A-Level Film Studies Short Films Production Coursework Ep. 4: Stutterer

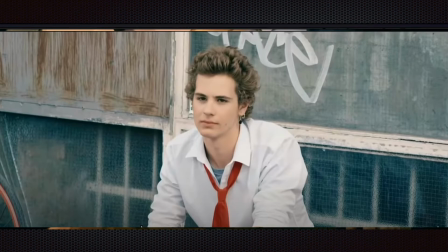7:54 Probably not the kind of thing when he's observing this idea of, a Year 11 boy's first sexual experiences, that he is all that successful in himself given his lack of articulate ability. We then cut to him,
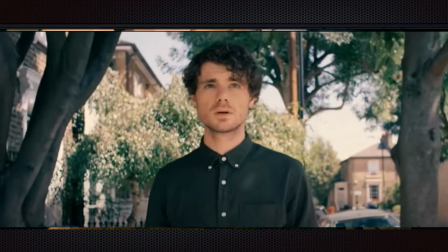8:13 actually, we find out in the following sequence, going to visit his father, but he's actually in his head rehearsing just one sentence of something that he wants to say to Dad in a quite rhythmic,
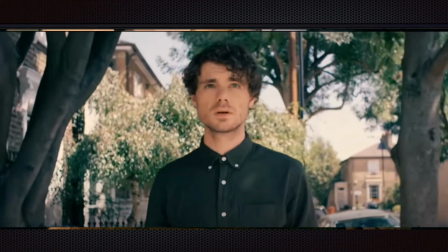8:27 musical way, trying to practice the rhythm of getting it out before his stammer and speech impediment spoils that for him, in what in this sequence becomes quite an awkwardly
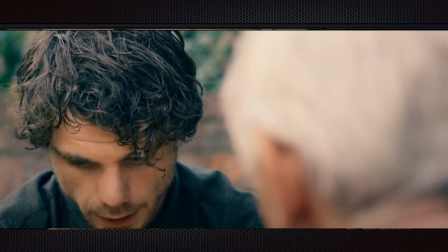8:43 long static take to convey for us as spectator the patience with which the father has to wait. This is something that in this film moves me to tears, really, because
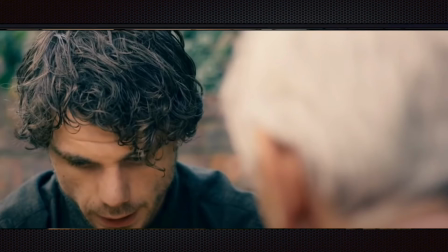9:03 my brother has a stammer of this sort, and it's very important, I feel, to wait for that articulation rather than finishing sentences for him.
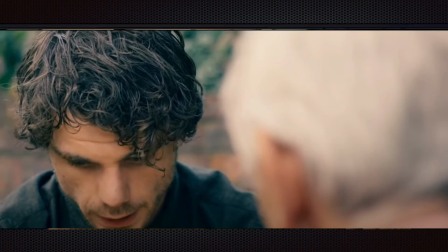9:19 In the following scene, we get correspondence that Ellie is
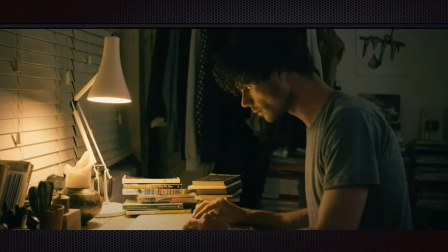9:26 going to be visiting London, and does he want to meet in real life, face to face? And we realise that he has not admitted or made clear to her that he has this profound speech impediment.
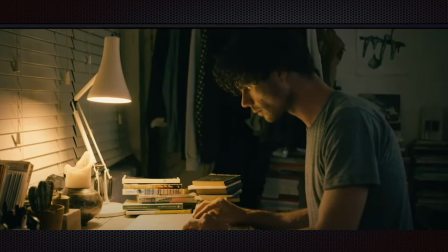9:43 He actually goes on to morosely shut his laptop, almost. This is his means of communication, and he's closing it off. He's giving up. He's resigned to failure.
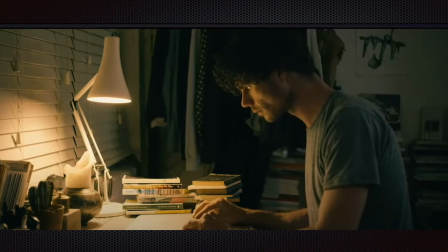9:58 Actually, unfortunately, my screenshot hasn't quite caught it here, but he doesn't quite magnetically snap the MacBook shut. He just leaves it open enough to the possibility of doing something.
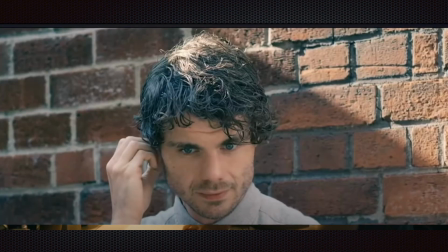10:14 In a similar way, he chickens out and gives up when somebody approaches him for directions to a nearby cafe. He pretends through sign language to be deaf and unable to respond. In actuality, he's fully understanding, and he quickly and
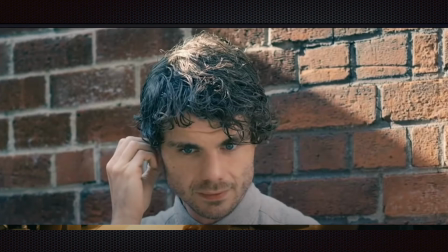10:31 articulately gives his directions in the voiceover.
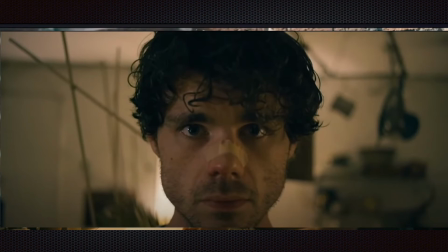10:37 We then have a sequence at a bus stop where somebody is being abusive to his girlfriend, and he tries to intervene, but he's not quick enough to actually say, "Oi, stop this," before he gets punched in the nose for it. And beyond,
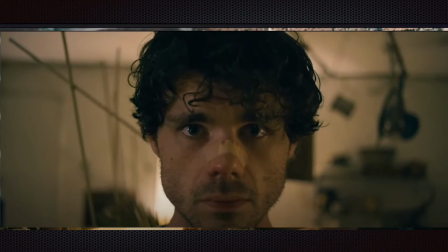10:55 he realises he's got to communicate with Ellie,
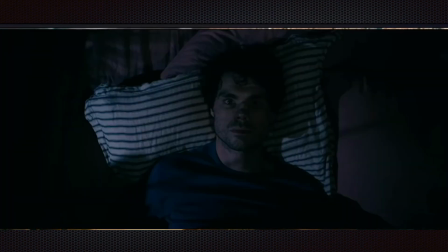10:59 and a bit of Foley sound establishes his frustrated wait for a response. The notification sound has his ears or his eyes dart open, which perhaps is something of an ironic contrast with the prior
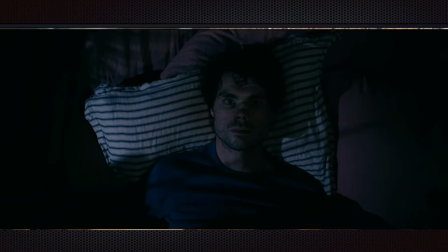11:17 sequences and their thematic resonance that he's been pretending to be deaf.
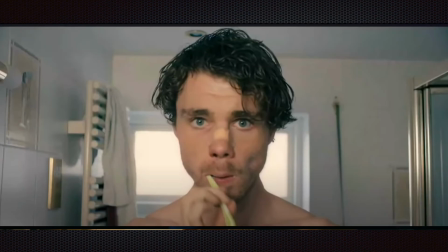11:22 We then get quite a comic series of jump cuts between being shirtless and bare-chested to one shirt,
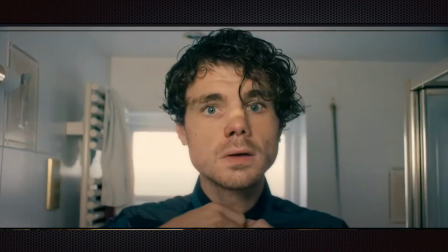11:30 then a different shirt, then another shirt, then a different tie.
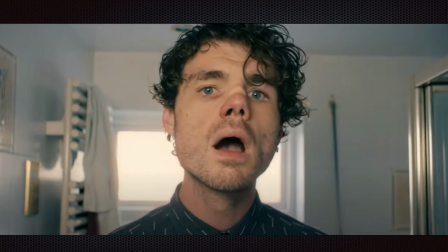11:34 And those jump cuts convey that passage of time and his nervousness.